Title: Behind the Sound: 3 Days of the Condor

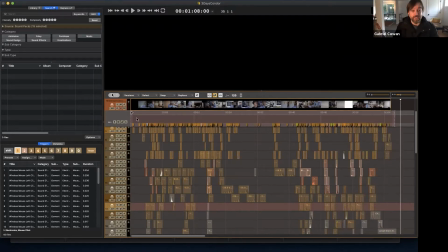(1:15)
Wow. So much going on there, so much detail. Yes, very, very intense scene.
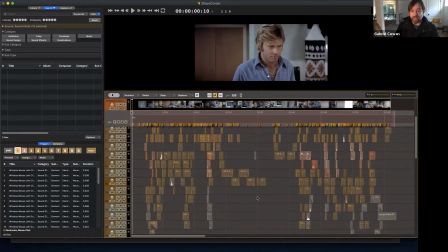(1:20)
Where do you even start when you look at a scene like this? I started with the footsteps you can see right here.
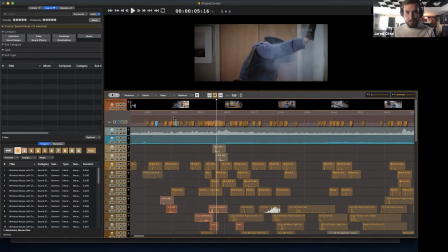(1:25)
Then I moved to the grunt sounds just to give it a little vocalization. And then that's when I got into the details, like the cloth of the couch moving around when he actually hits the table.
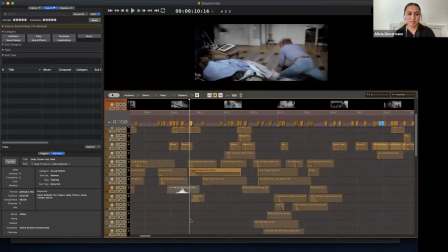(1:36)
There like so many footsteps and hits and punches and stuff. How did you make sure you had a variety of all those things so nothing got repetitive?
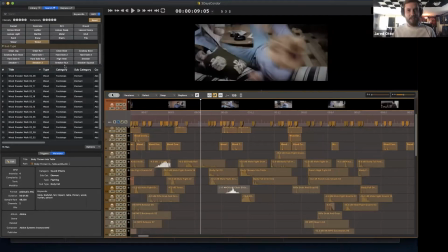(1:46)
So that's a good question. Basically, we have a huge sound library. So when I would go to look for wood
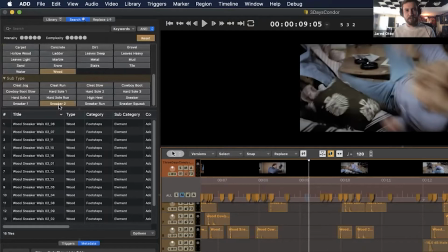(1:55)
footsteps and then find basically a shoot that I thought matched, I gave both of them different sounds. Since the one guy is wearing like a postalman outfit, I assumed that he's going to be wearing like a harder sole, kind of a nicer shoe.
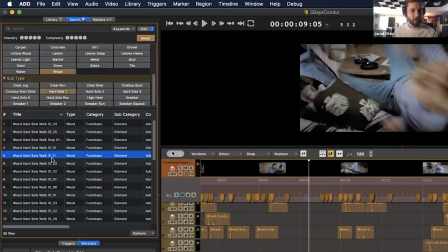(2:09)
So I wouldn't give him sneaker, but I would go for a hard sole. Already that sounds great.
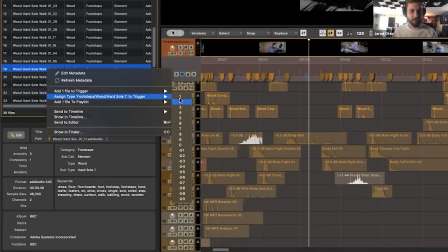(2:16)
Sounds like he's right on top of the wood. Basically just assigned it all to one trigger. Now I've got all of these sounds that'll work for him.
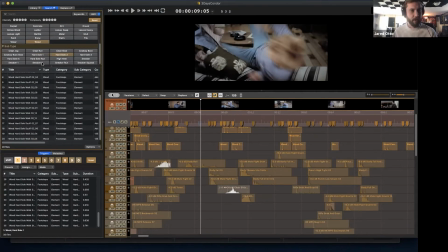(2:22)
And then for the main character, Robert Redford here, I used a sneaker because I could tell he was wearing some sort of sneakers.
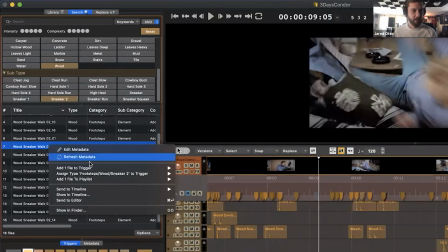(2:29)
Then just assigned all of his sounds to the second trigger,
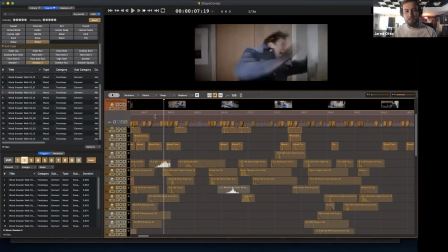(2:34)
and then just played the thing slow-mo, went through 1 and 2 the entire way. Kind of like your left hand is one character and your right hand is the other character.
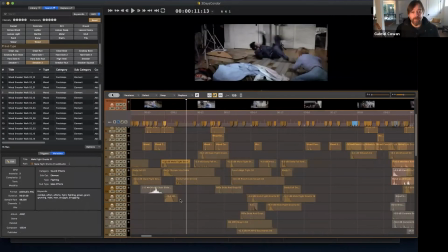(2:45)
Exactly, yes. Clearly a lot of time spent on Foley. What about the sound design?
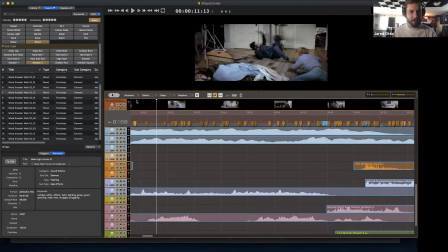(2:50)
There's a ton of sound design. If it sounded like there was music in there, were just sound design elements that I layered to sound like music.
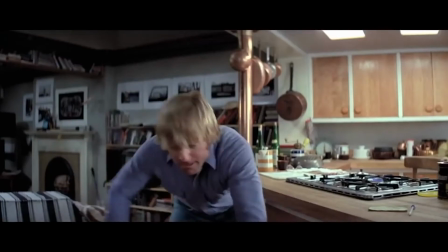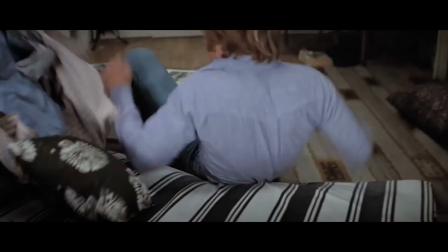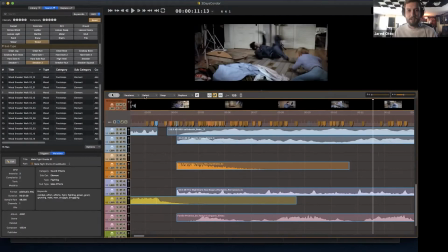(3:08)
Because it's an older film, definitely honoring the 70s style. So the music wouldn't be like a modern action sound. And I wanted to try to keep up with that.
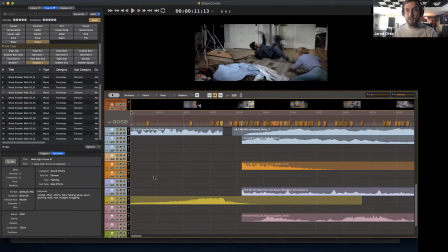(3:15)
The challenge was if I were to go with older music, it kind of got in the way of all the Foley because silence itself is very anxiety inducing.
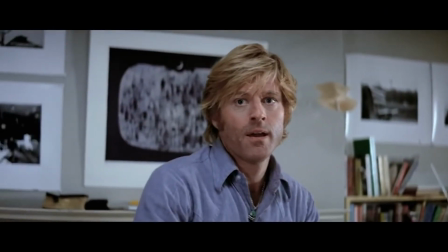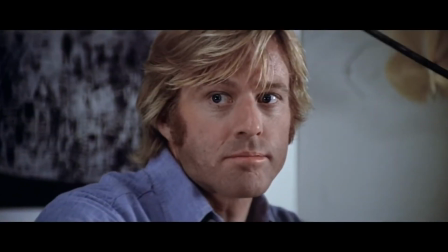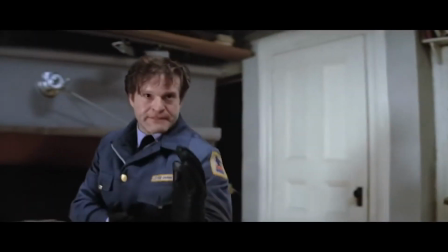(3:36)
I was wondering what that shaking sound was. Yeah.
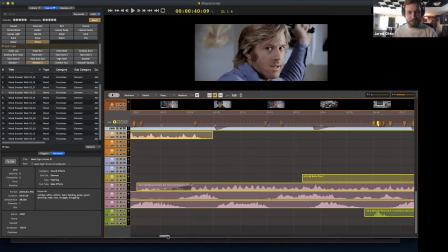(3:40)
That's in the sound design. Yes, really wanted to get to that part to show you how these are kind of percussive and pulsing sound design elements. So there was it's like a wind chime that kind of spins around through the stereo spectrum, as well as there's a shaker going back and forth.
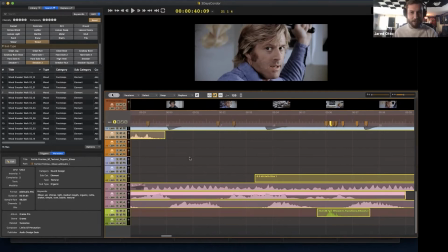(3:56)
Those kind of just add tension, while you have the other drones here, just low pulses.
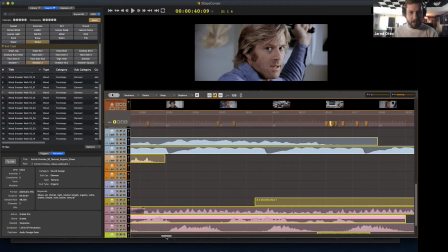(4:02)
Adds a lot to the anxiety of the whole scene. And then just layered with well-placed rises.
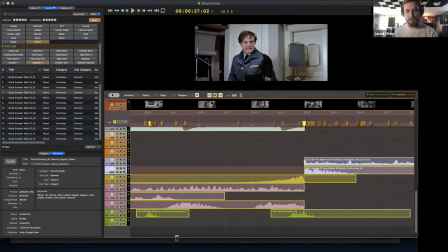(4:09)
Why do you know where there's going to be the rises? So the rises are build-ups to the big hits.
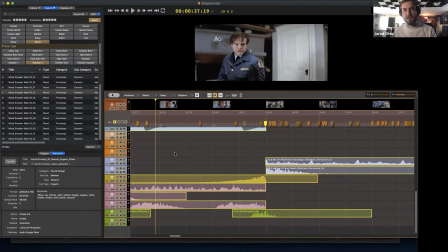(4:14)
This part of it is where they bring down the tension. They're just in a face-off, just breathing heavily. Right when they go back to the tension, to the fighting, to really give it the extra push it needs, I gave it a riser to build up into a hit.
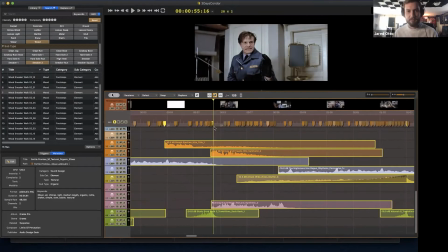(4:33)
And then the hits are just those are just the exclamation points throughout the fight.
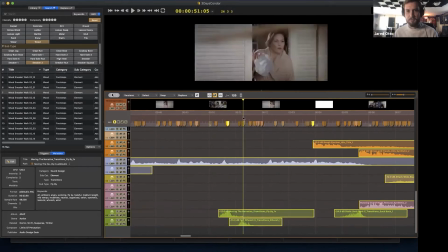(4:38)
I have just simple transitions to kind of add to some of the flair of the punches, as well as like when he throws the chair, what sound do you give a thrown chair?
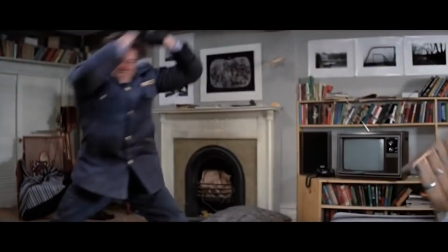(4:46)
You give it a whoosh. That's about all you can do for it.
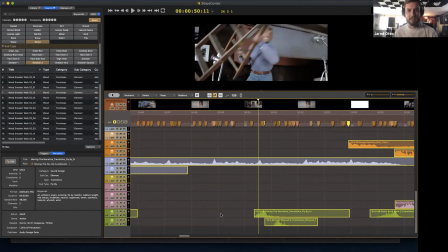(4:51)
And it does add a lot to the scene. And it doesn't even feel out of place, even though that's not a sound that it would make.
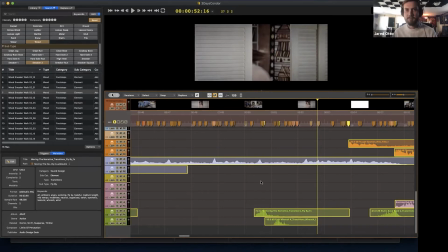(4:57)
So you can sneak a lot of these things in and make it more cinematic. What I did know is that I wanted like percussive sound design itself.
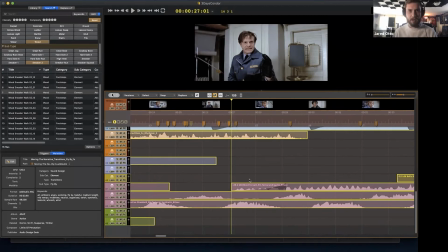(5:05)
And thankfully there's a trigger for it through Audio Design Desk. It's just P is a percussive sound.
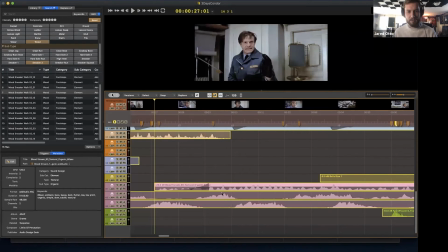(5:11)
And then it would bring up like one of these things right here, which is the shakers going back and forth right here.